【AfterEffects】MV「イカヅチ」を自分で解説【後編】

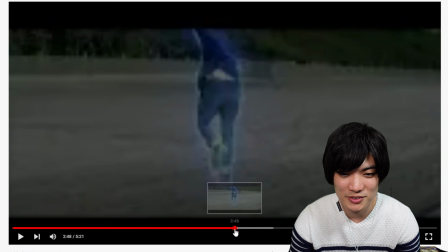ファッとねありますかこのちゃんとそういう風に
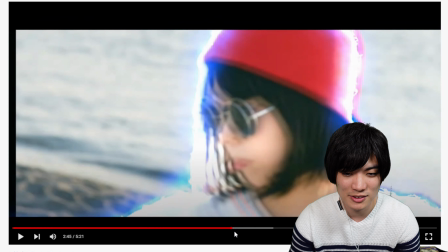作って作ってんだよねそういう風にねやっぱね
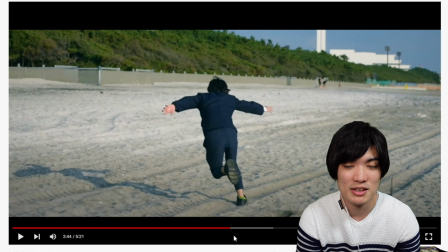どんなにエフェクトとか頑張って作ったとしてもね結局ね
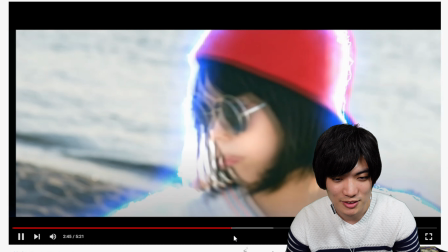カメラワークが全てなんだよねこのファッて揺れてる感じ
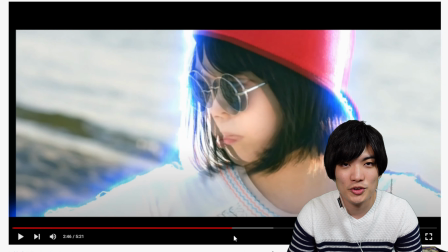揺れてるもうこの人が何かしでかすぞっていう緊迫感は
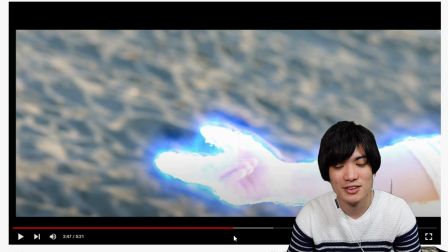こういうこの揺れがね大事なんだよねこれ実際だってこれ撮ってる時とか
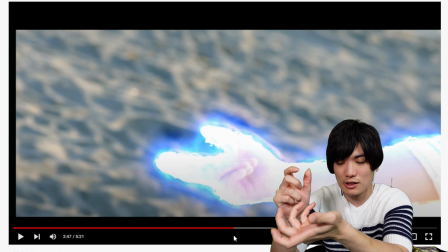もうちょっとスムーズにいけるんだけどわざとこういう風にちょっとガタガタっていう風に
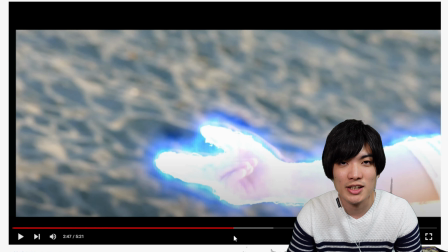することによってなんかもうこいつ何かやらかすっていう雰囲気をね出せるわけ
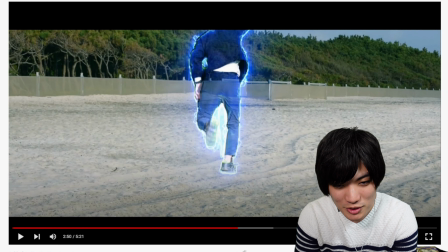これ相当チープだなてかなんか僕もう透けてんな
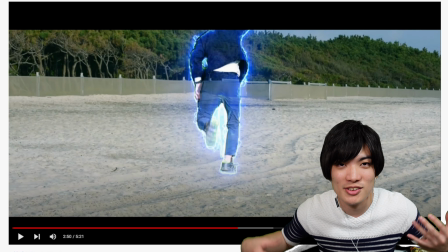まあいいかなんかエネルギーブワーってまとわれて
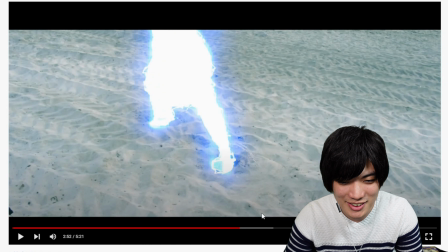浮いてますめちゃくちゃかっこいいこのシーン
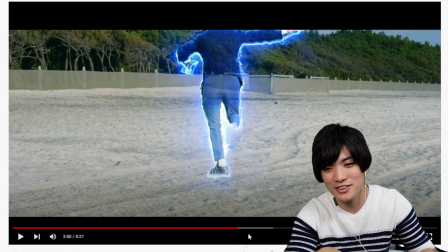浮いてるねこれもちゃんと土台がねこのカメラをちょっと横に向けるとね
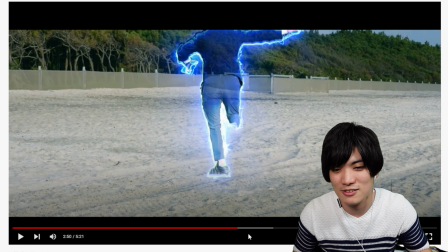椅子があるのよなんか座れる椅子が浜辺にねあるんですけど
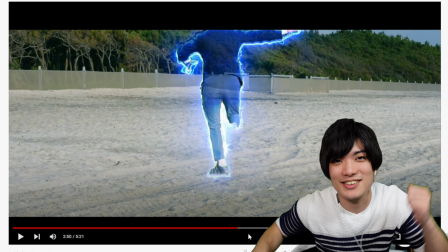そこに僕乗ってあーんってこう時短で踏みながら
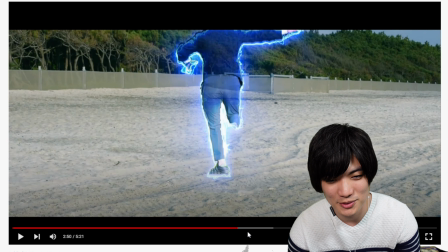撮影してもらってそれをそこだけロトブラシで切り取って
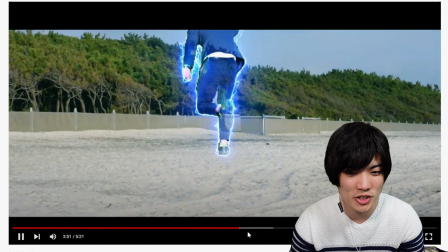ここにこう合成してますねあーかっこいいこの
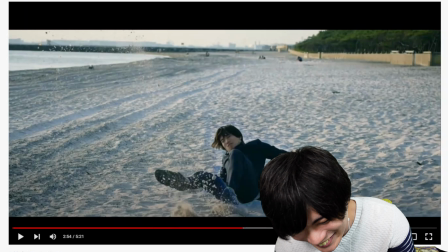1カメン、2カメン、3カメン!面白い。次のシーンも面白い。
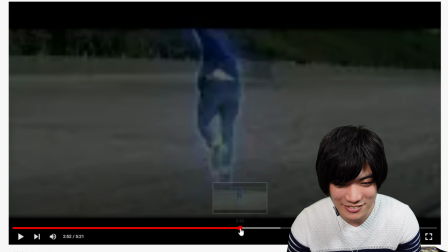すでに面白い。これね、かっこいいんだよね、このシーンが。本当に好きですね、ここは投げ飛ばすシーン。
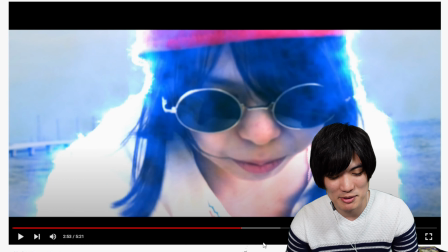かっこいい、この、バシッ!決めた。決めたポーズね。かっこいいね。
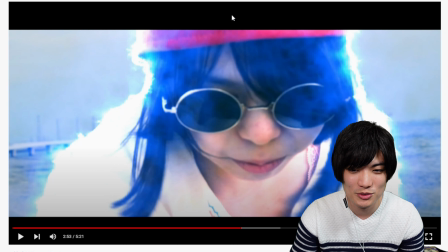これ全部ちゃんとオーラをまとっているの、本当、本当よく頑張ったよ。
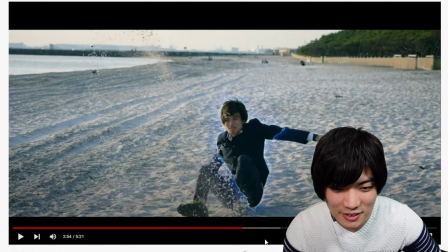これねこれ見てくださいこれ結構ね笑ってんだよね笑ってんだよ
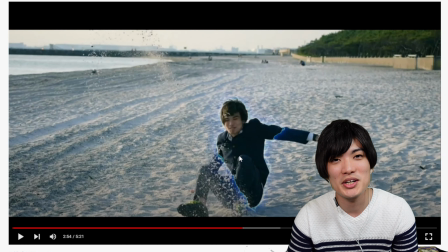僕は本当に笑ってんのはもうしょうがない笑っちゃったんだもん
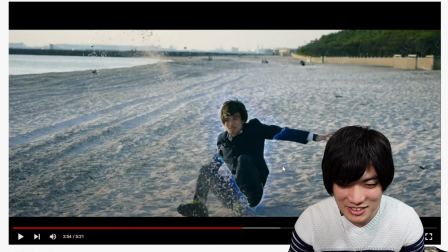何やってんのかなって笑っちゃってんだよねこれね面白いのが
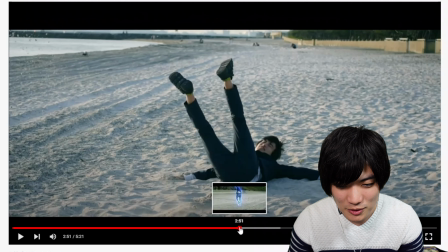これよく見てほしいんですけどこれ投げ飛ばす時は
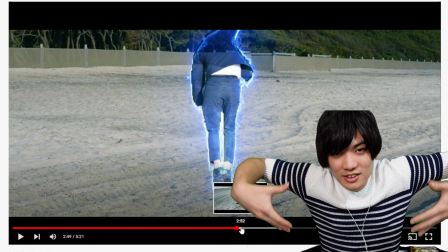オーラまとわってんのよまあそのうわーってフォースみたいなもんね浮かせられて
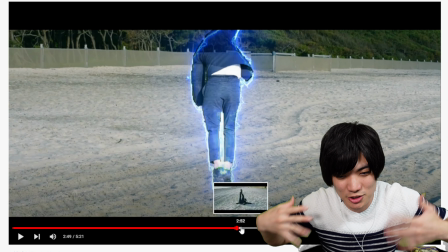カノンちゃんのエナジーをわーってまとって
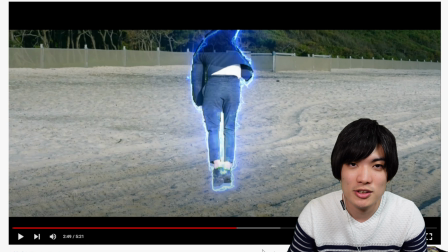ふわーって浮いてるんだけどその後ね投げ飛ばされた後の僕瞬間をちょっと見てほしいんだけど
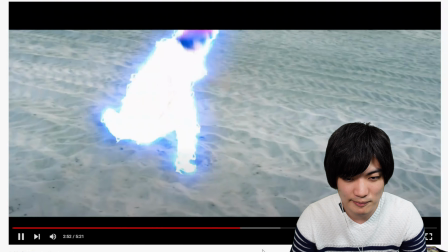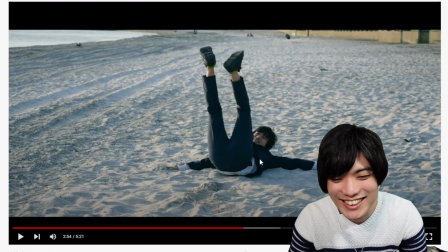ねえわかりましたかめちゃくちゃ笑ってんだよ何笑ってんねん
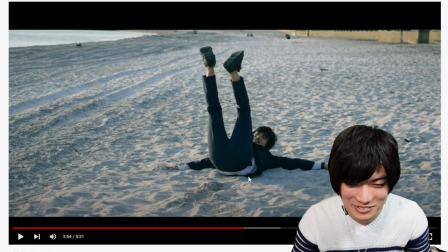本当に何笑ってんだよいいとして
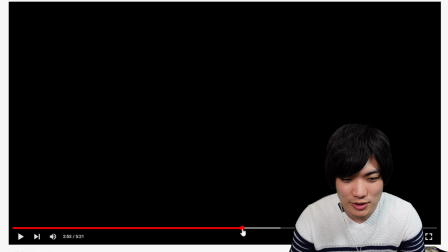僕が投げ飛ばされる瞬間まではオーラを纏って
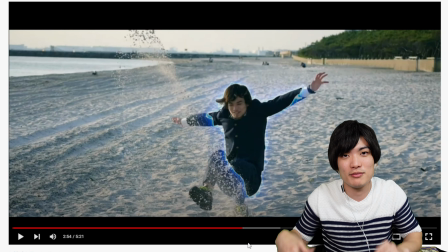ちゃんと纏わしたのふわーってでも投げ飛ばした後って別に
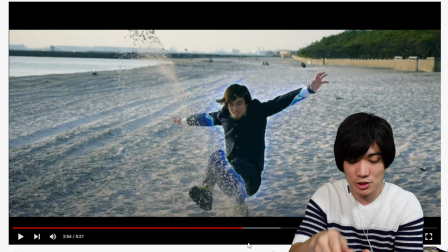もうエナジーを飛ばしてる必要がないので
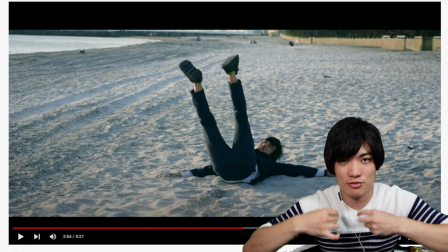ふわーってもうエネルギーがふわーって消えたっていうのを
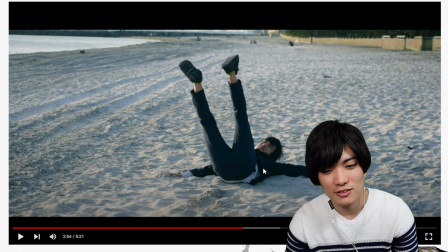ちゃんと映してみたんだよねこういうなんか小細工って
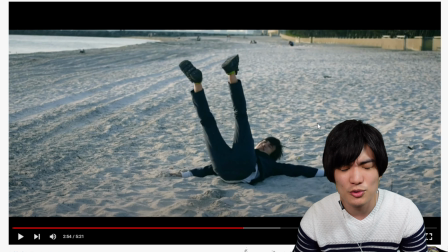いちいち必要こういう小細工ってね本当にいちいち必要じゃないとなんかリアル感が出ないんだよね僕笑ってるんで全然リアル感ないんですけどこれだけ見るとご覧のさ笑ってんだよもう
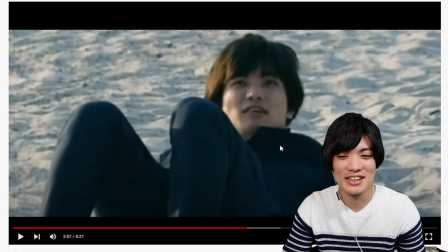笑ってんじゃんまああのあまりの衝撃に笑っちゃったみたいな
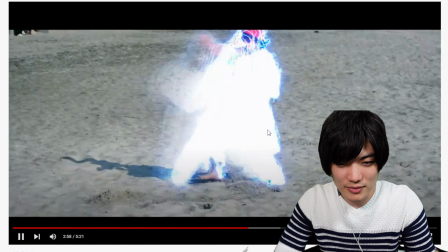そういう解釈でお願いしますでこれねかっこいいこれよく止めたなここで
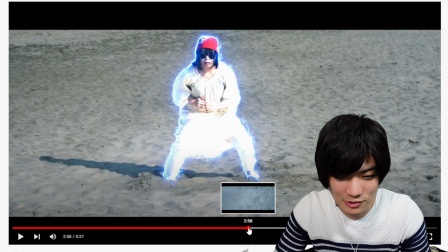ここかっこいいんだよねここはねすごくお気に入りです
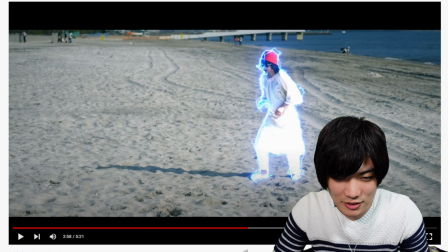すっごい後ろに人いるけどねこうバシバシバシバシ
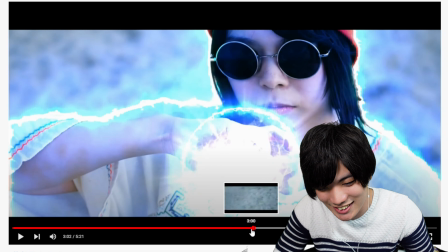んっふわっねかっこいいねこれはねあのー
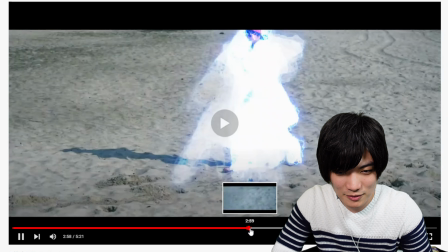これ見え分かると思うけどこれねすごくないですかこれ
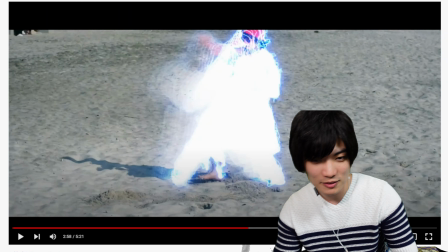カノンちゃんいつの間に瞬間移動できたんだって高速移動かねえこれもね元の映像を見ると
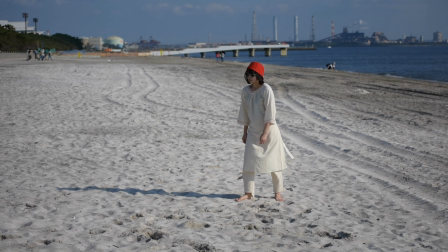本当に面白いからアーイアクション
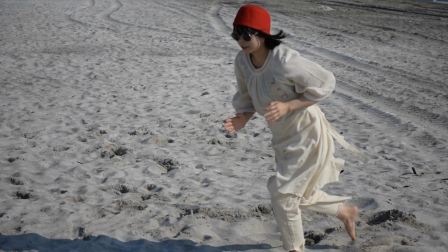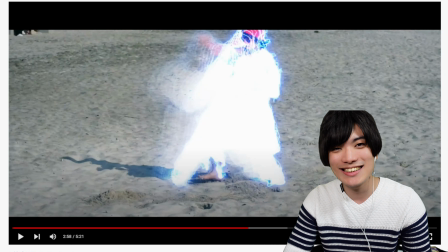ただ走ってるだけなんだよねただ走ってるだけだから本当にただ走ってるだけなんだけど
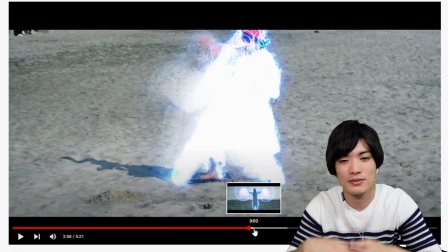でもその間をものすごい速さにすることによって
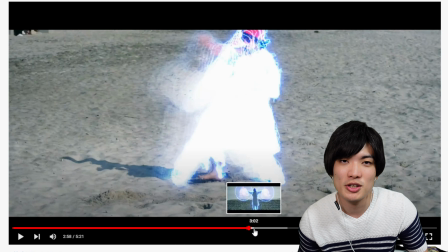瞬間移動高速移動してるような感覚にもね
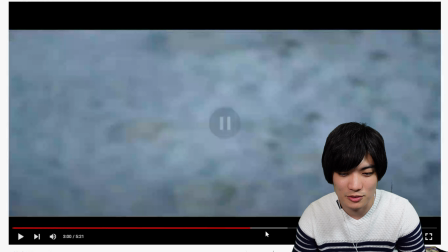見えるとこれもういちいちさ残像してるからね
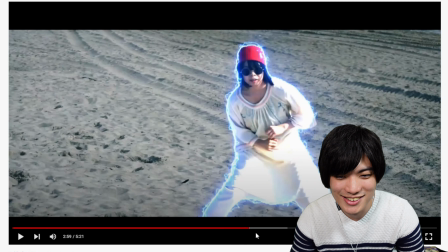すごいんだよねめっちゃ見てるよこっちのこと
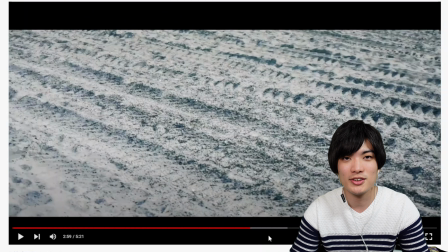このカメラアングルですよこのカメラワークこれはカノンちゃんにフワッて来てもらったんじゃなくて僕が移動することによってカノンちゃんがフワッて来たような
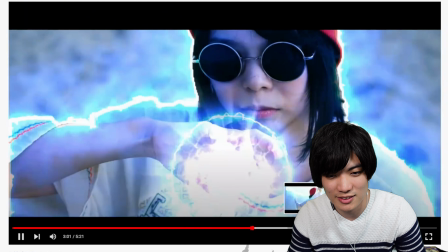感覚にさせるというフワッかっこいいこのカメラオーク
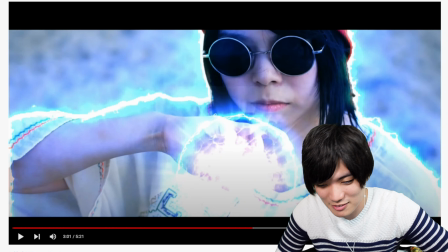ごめんなさいねちょっと持参ばっかりで僕本当に今回のミュージックビルを
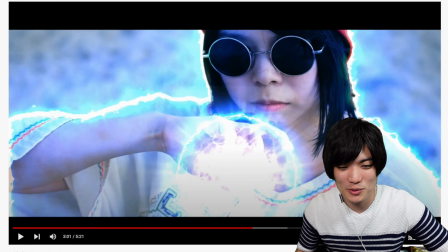頑張ったからね今回ばっかり許してほしい
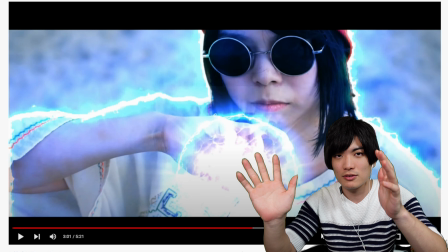一回行くんだけどそこにパンって止まるんじゃなくて
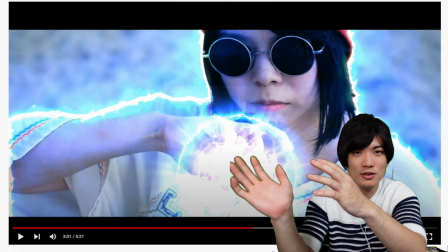フワッっていうこのこれね反動ちょっとここにビョンっていうバウンド
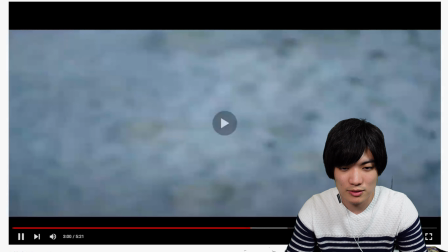これがあることによってすごくファンねリアルな感じ
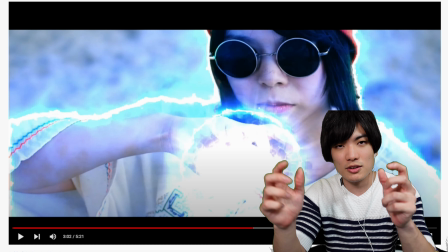出ると思うんですよ実際これあってやろうとしたらあ行き過ぎたなんだけどね
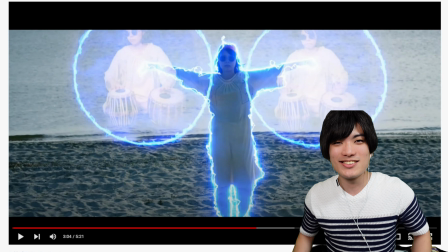でこれねさっきまでね真横にいたんだけど
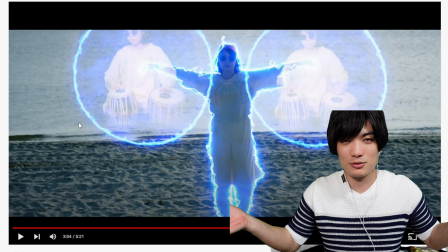この段階ではもうなんかエネルギーをさらに力にしようとしても実体のない自分をブワーって持ってエネルギーを貯めてるみたいな
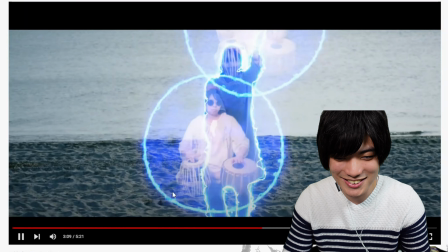そんな感じですかねウィーンって
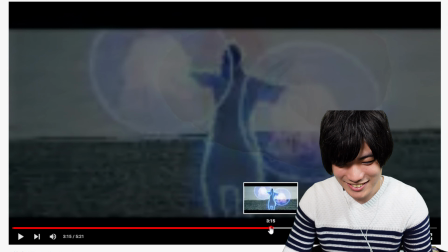かっこいいこれはねモーショントラッキングっていって
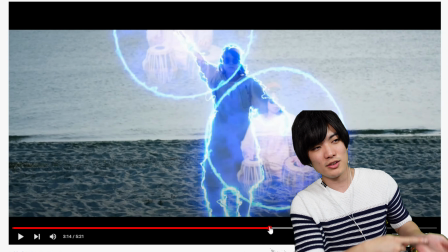ここにその素材をくくりつけるやり方なんでねまずここにトラッキングっていうのをさせてその手の動きに合わせて
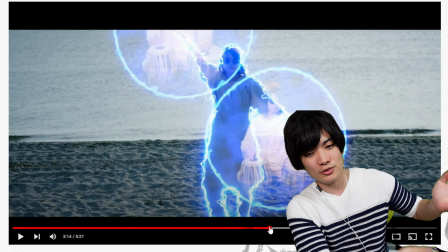一応アフターエフェクトの方でも認識してくれるけど
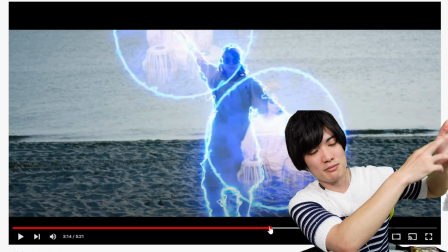実際はこうなんかねあんまり手早すぎると追いかけらんないから
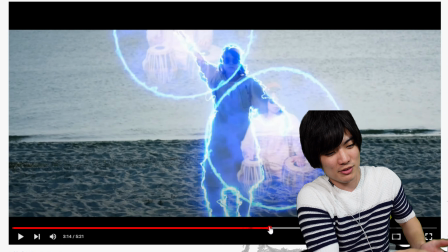全部自分でこうトラッキングをつけていってファファファファファってつけていって
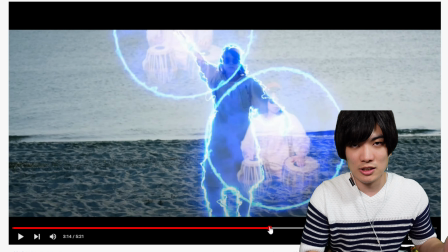でその素材をそのトラッキングにリンクさせると
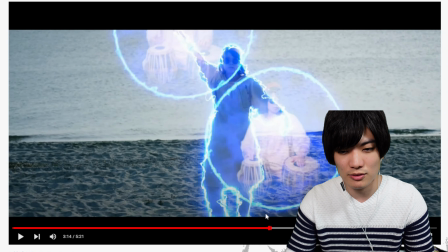こういう風についてきてくれるこれはそんなに難しい
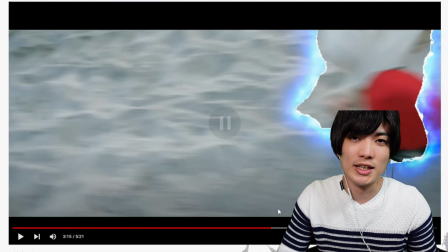作業じゃないですねちょっと時間かかるけどねこれね白心の
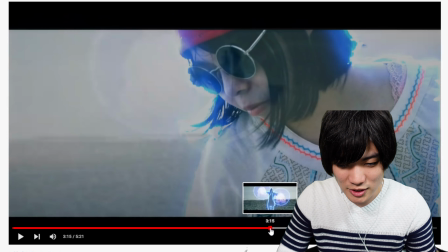飛び込みですよなんなんだろうなこれ
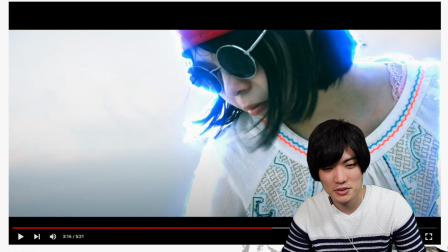なんで飛び込ませたのかも正直よくわかんないけど何にも受けてないのにねなんか避ける動作
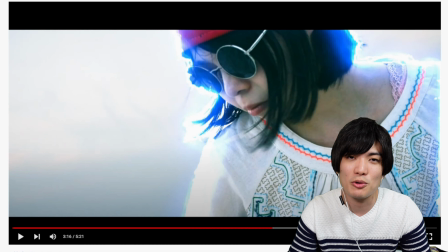これはね1日目だったからねとりあえずこういう避ける動作あった方がいいんじゃないかっていうなんか攻撃受けてる可能性もあるからなって
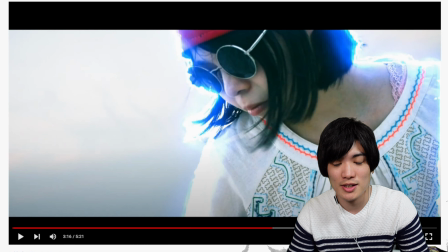予想はするけど完全に概要通りに想像はできてないんで一応ちょっと頑張ってたんで入れましたけど